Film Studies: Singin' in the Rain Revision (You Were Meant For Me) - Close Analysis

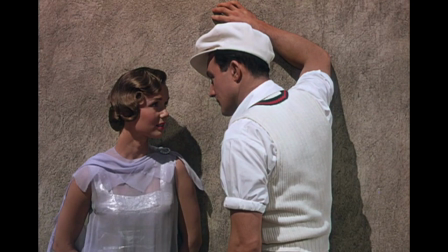0:07 welcome to Oak Grove Media and Film. For today's video, we're going to be having a look at a close analysis of the You Were Meant For Me sequence from Singin' in the Rain.
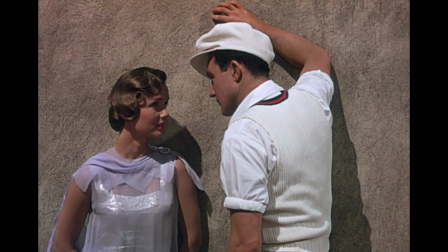0:20 This is suitable for anybody who is studying Singing in the Rain, either at GCSE level or A level. So this sequence is key in the narrative, as it is the moment where
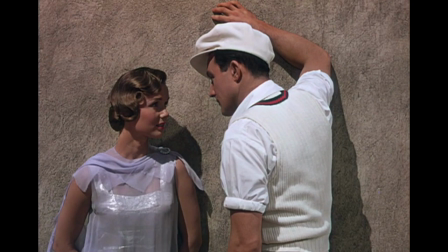0:35 Don has finally found Kathy, and we get this sort of declaration of love. It is ultra romantic. It is very kind of sort of stylized.
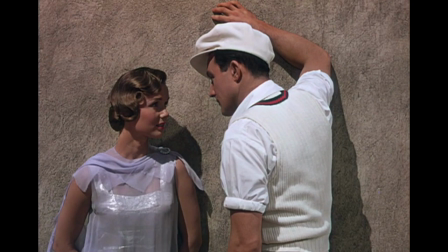0:51 It's very much like an MGM musical in the way that this declaration of love happens, because it happens through a song and dance routine that, as I say, is very kind of overly romanticized.
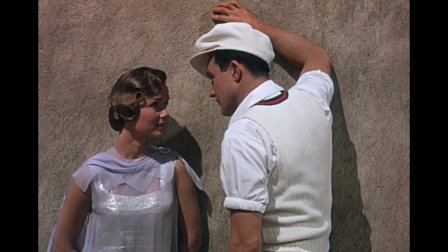1:05 So we're going to have a look at how the micro elements contribute to creating meaning and building the relationship between Don, who is played by Gene Kelly, and Kathy, who is played by Debbie Reynolds.
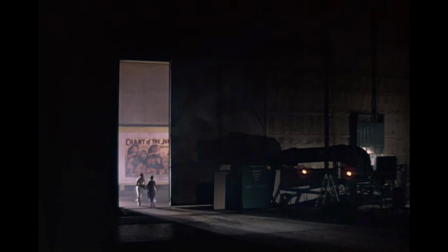1:23 So the sequence opens with this wide shot of the empty soundstage, really sort of establishing this idea that everything is artificial in Hollywood.
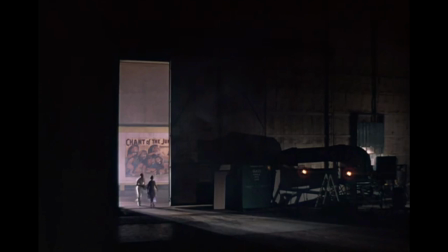1:40 We can see kind of the behind the scenes here, just a plain old soundstage, concrete floors, wooden walls. You can see equipment covered up. It's very sort of like non-romantic at this moment. And in this space, we can see, down here,
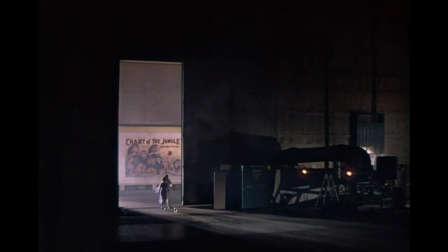2:00 Don and Kathy entering, and he is leading the way. We can see him, he's taking her hand and he's kind of bringing her into this space. So you get the sense of a status here. He is in control. He's kind of bringing her into his world. This is where he feels most comfortable and where he feels that he can truly express his feelings as somebody who has grown up as a performer.
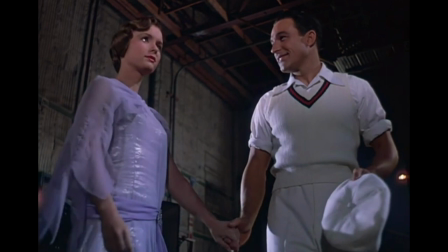2:33 So we cut to this low angle shot here. Their hands are intertwined. He's smiling at her. So you're already getting this sort of sense of this relationship sort of becoming a lot more intimate and a lot closer.
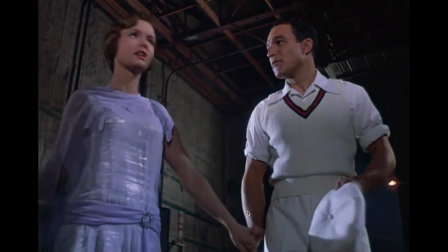2:49 Why, it's just an empty stage. At first glance, yes. But wait a second.
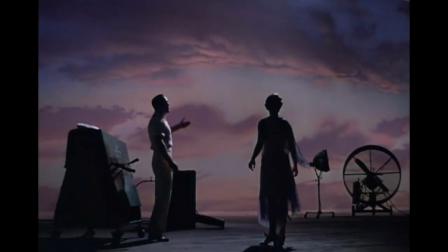2:56 A beautiful sunset.
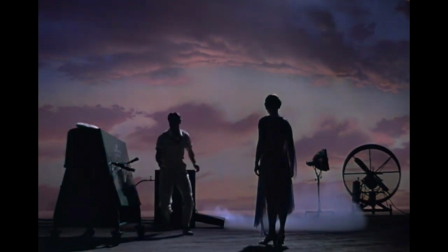3:02 Mist from the distant mountains. Colored lights in a garden.
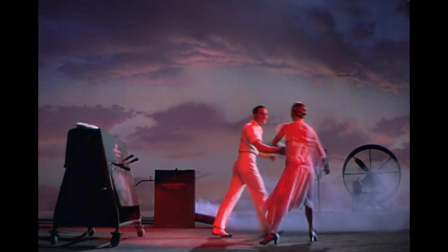3:09 So Don goes about here turning on all of the artificial equipment, to give the illusion of this romantic setting, this sunset in a garden, wind or mist sort of blowing through the scene.
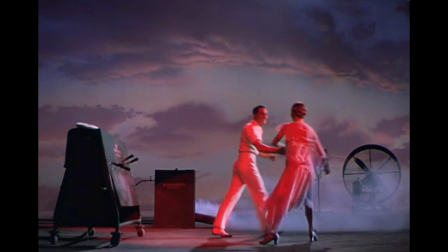3:29 So it's a little bit of a nod or a wink to the audience to remind us of one of the key themes of the film, which is to do with this Hollywood artifice. Like, nothing is real, everything is a facade, and nothing can really ever truly be trusted.
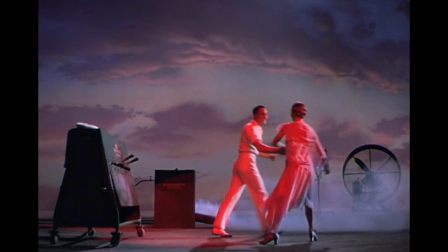3:47 But he is sort of openly showing all the tricks of the trade to her here, and he has pretty much said to her, I want to give myself the proper setting so I can tell you how I feel. So there's a realness to that, but he doesn't feel comfortable without all of these
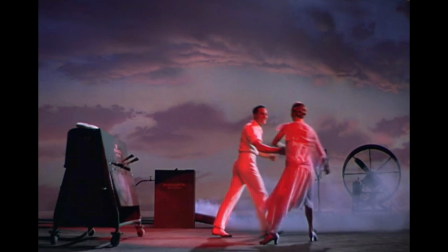4:04 sort of props and visual aids to really kind of sell his feelings.
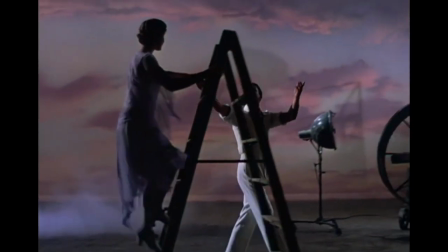4:11 A lady is standing on her balcony in a rose trellis.